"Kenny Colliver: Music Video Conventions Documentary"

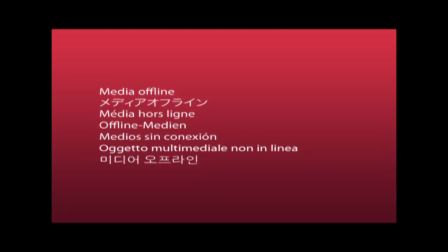20:24 This is so the viewer can watch something visually appealing and interesting to watch, and it helps aid the message of the song, and that message be of a fresh start after a huge event. In this case, after the apocalypse, given the setting of the video. Also, weapon of choice is based on a concept as well.
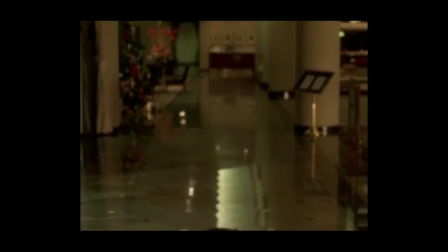20:43 This is used to show the talent of the dancer who is in the video. This gives the viewer something fun and interesting to watch,
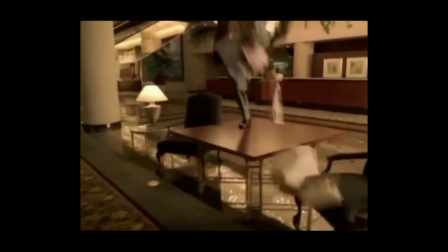20:52 while showing them that the song is something that can be danced to at a club. When artists lip sync to the music, they usually look into the camera and make eye contact with the audience.
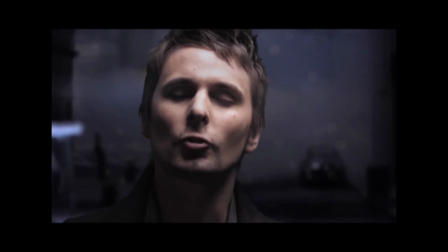21:04 Uprising has this nearly every time the camera cuts to the main singer,
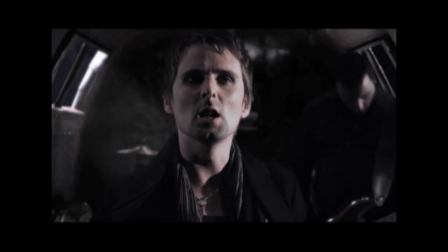21:08 where he stares directly into the camera, as if he was directing the message of the song to the viewer.
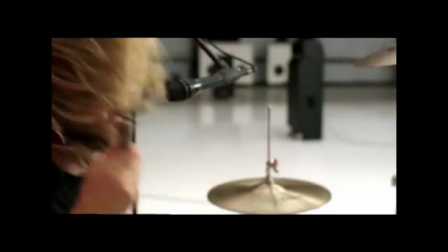21:14 The Pretender does a similar thing with the close-ups that are being used on the singer's face.
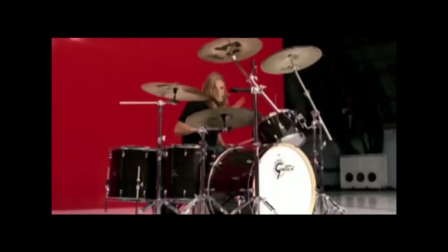21:21 Given the fact that the video is mostly of the band performing,
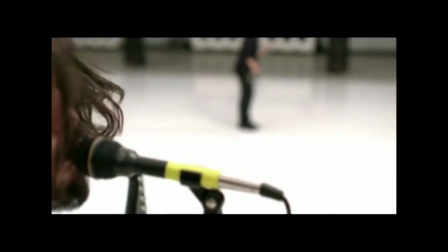21:25 the close-ups make the video feel more like a concert where the performer would look out to the audience.
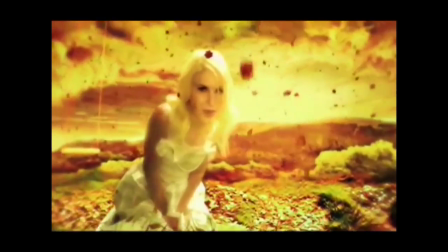21:31 Brick by Boring Brick constantly has the lead singer looking into the camera, whether she's dancing, lying down, or on a swing, etc.
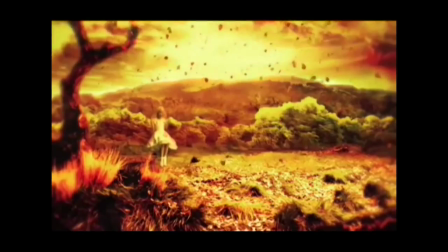21:38 This makes the video look like she's telling the story to the audience with her lyrics, while we're watching the video.
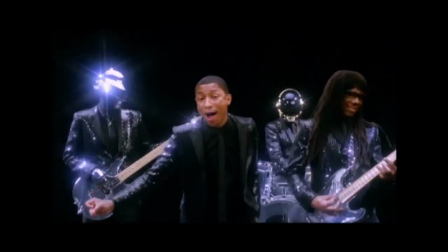21:45 Get Lucky has the singer always looking to the camera, making the viewer more involved with what he's telling us,
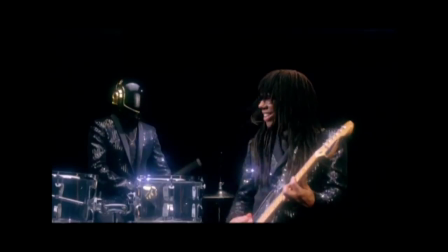21:53 as if he was describing and telling his emotions of the situation he's singing about to the audience.
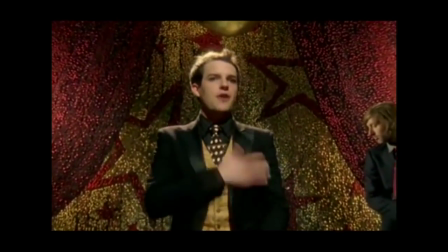22:01 Finally, this is a similar case with Mr. Brightside, in which the singer looks into the camera to make the viewer more involved in the video.
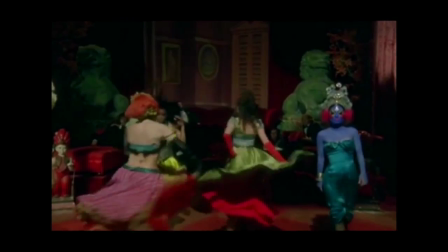22:09 This is done to look like the singer is telling and describing the events and the emotions he's singing about in the video straight to the viewer.